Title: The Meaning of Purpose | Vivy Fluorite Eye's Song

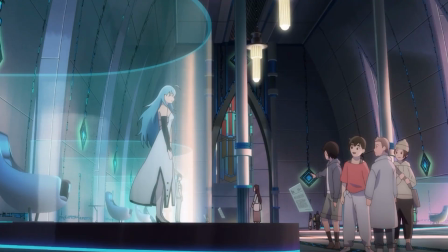16:29 They used the metronome as a transition to show scenes of Osamu growing up and Vivy writing her song,
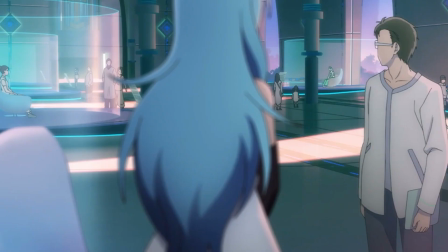16:36 telling us how long she's taking to make just a bit of progress.
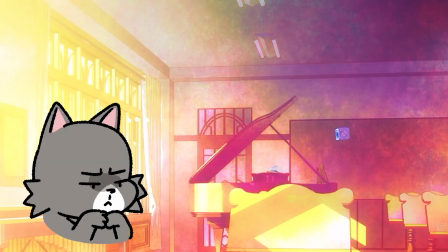16:41 Matsumoto points this out when he visits her, but if you think about it, it really makes sense why she takes so long.
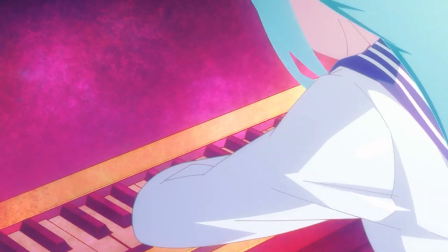16:48 Simply put, she's an AI, and this song is the first action of an AI doing something that they're not programmed to do.
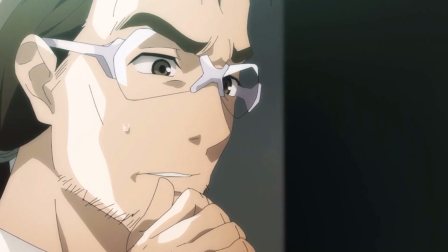16:57 More on this later. Osamu is later revealed to be Matsumoto,
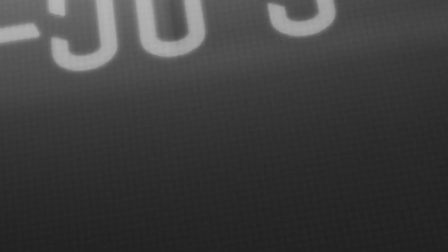17:02 the scientist we saw in the very first episode, and how the anime transitioned this shit was
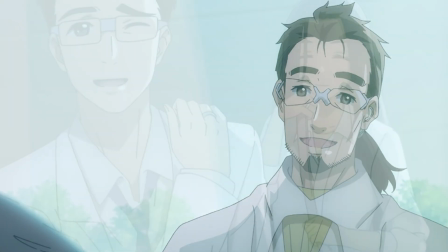17:11 As time went on, Osamu was cheering Vivy on with what she was doing, updating her with what's been going on in his life.
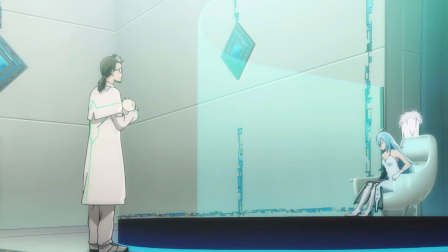17:18 And one day, everything just suddenly...
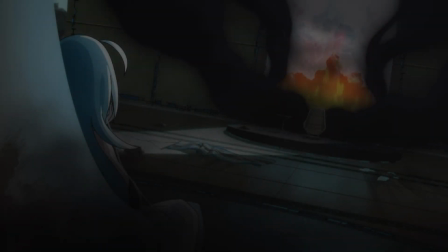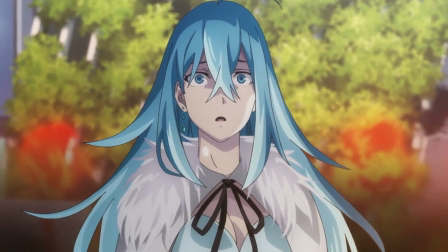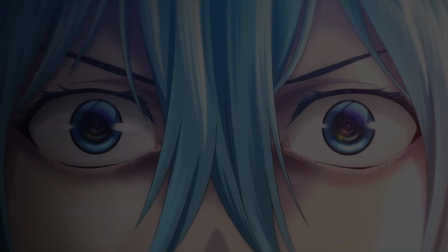17:34 The war began.
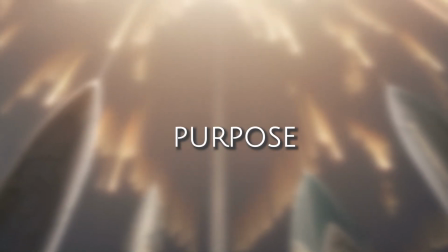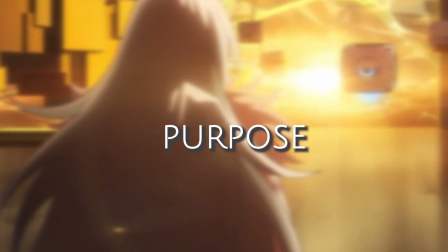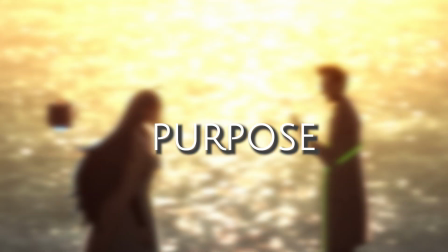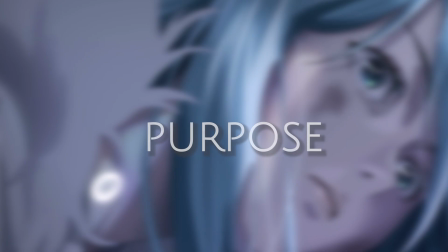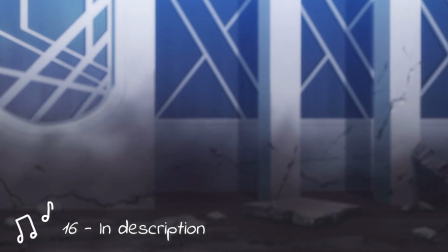17:56 The song the AIs were singing as they were killing everyone was creepy as f***,
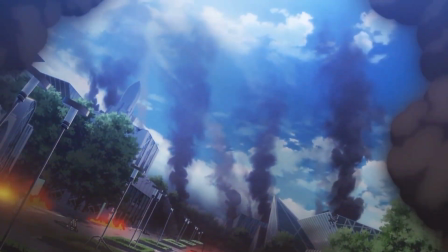18:02 and perfect to complement what just happened. Matsumoto tells Vivy that the mission has failed.
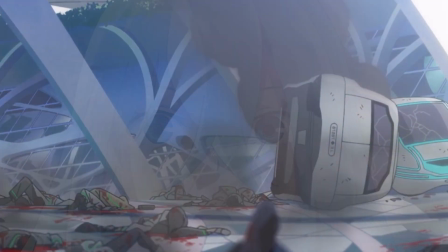18:10 It immediately gives the viewer a sense of despair.
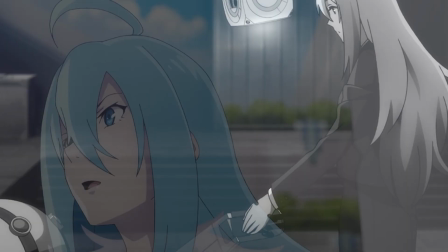18:14 Ever since the first episode, we've been seeing them try to prevent this, and it all looked like they actually prevented it.
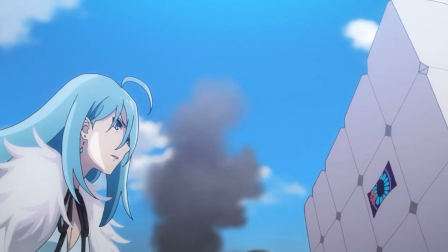18:23 But it all went back to what we saw in the first episode.
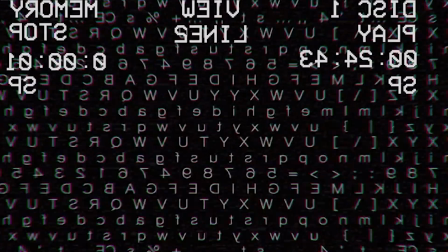18:26 Something that I'd like to point out is how every single link that caused the war
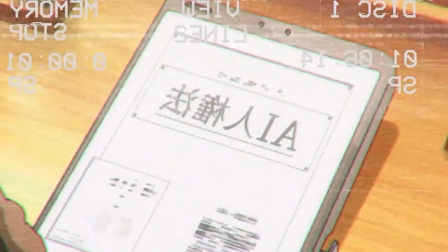18:32 had to do with the AIs becoming more and more human.
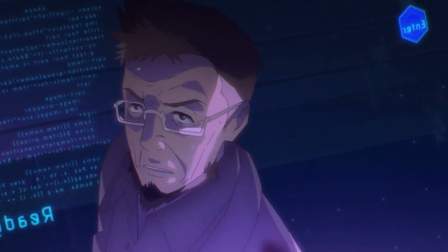18:36 All of which slowly built up to the grand finale of the AIs completely replacing humans.
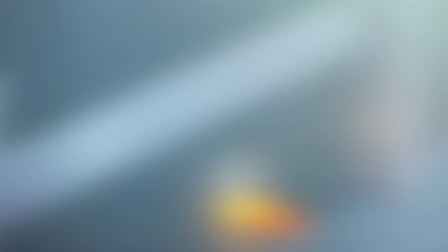18:43 I don't know about you guys, but I was f***ing shocked that this happened.
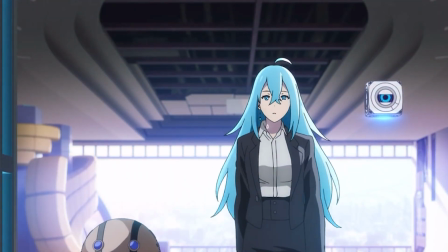18:49 I honestly thought that the anime was gonna end with, "Yay, we prevented the apocalypse!
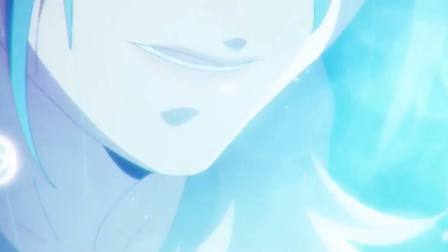18:54 Cue the opening song!" type of ending.
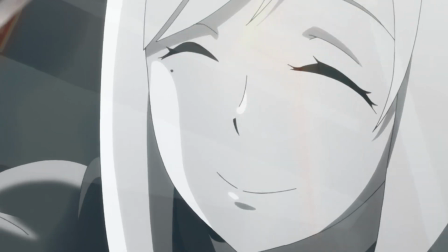18:56 But having everything feel like it was for nothing was so unpredictably amazing.
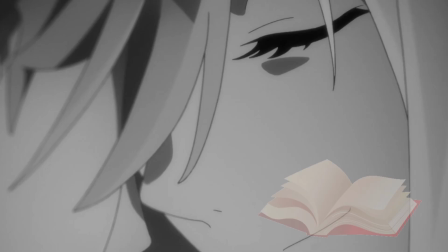19:03 Especially if you think about the things we saw as a prelude before the main events.
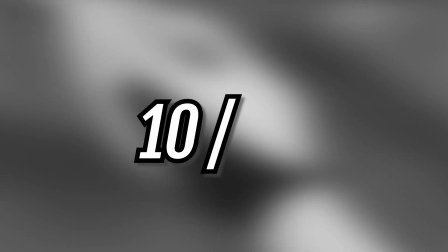19:09 I mean, 10 out of 13 episodes, guys!
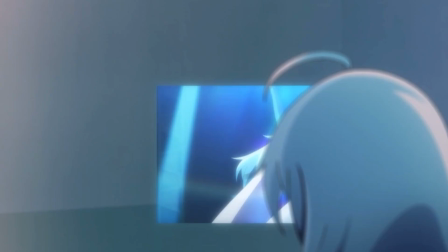19:13 This is supported by the very moment we see Vivy back at the museum like we saw her in the first episode,
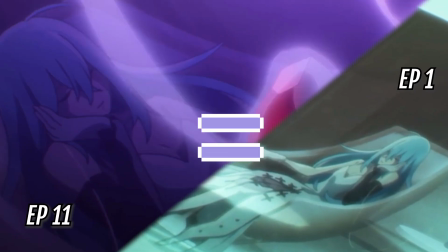19:20 subtly telling us that the result was going to be the same rather than,
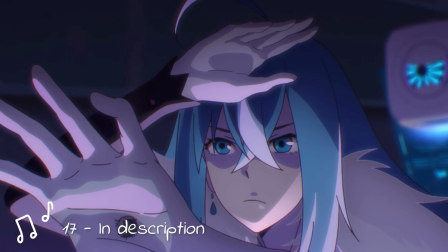19:25 ho! What a coincidence! Vivy and Matsumoto go on to save Osamu, which was preparing to send Vivy back in the past again.
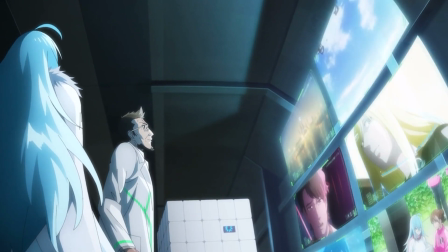19:33 After this, they went to look for Toke to think about what the f they were gonna do.
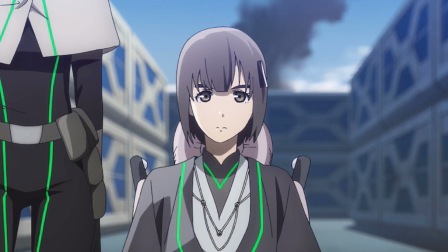19:38 And then they find the group's current leader, Yugo's granddaughter.
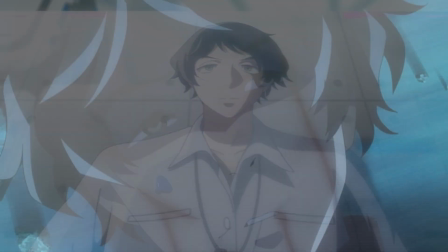19:42 This man has easily been the biggest change that Vivy caused by saving him in one of the first episodes.
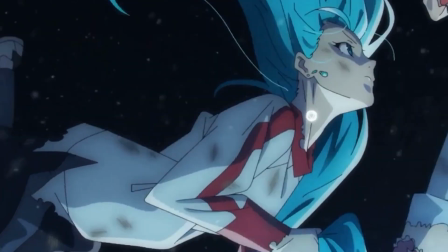19:52 appearing a lot as an antagonist throughout different times, to having his family help them stop the AIs.
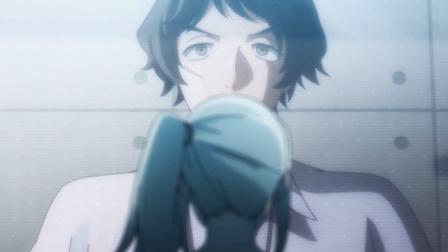19:58 In other words, this man was woke.
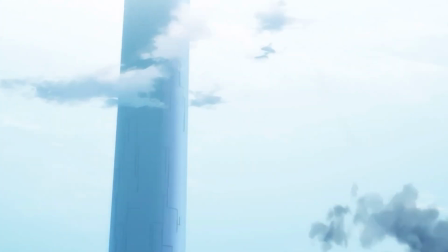20:02 Elizabeth's clone popped up as well, and they began strategizing on what they could do to save the world.
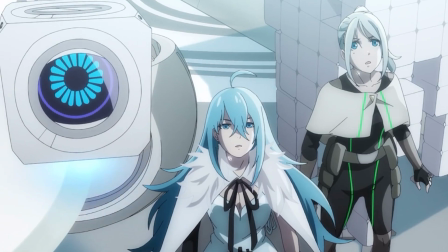20:09 And shortly afterwards, we get to see the real antagonist behind everything.
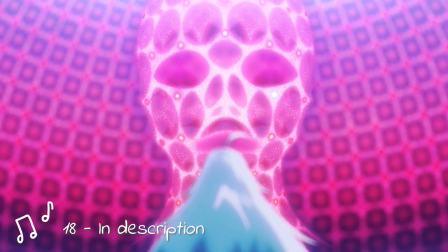20:17 Archive. What the fuck? Out of all people, I really didn't expect Archive to be the antagonist.
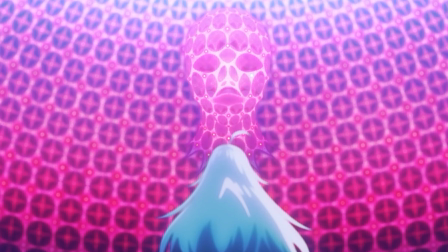20:25 But it all makes sense. From the very beginning, Archive has been a character that usually would just be put by the side.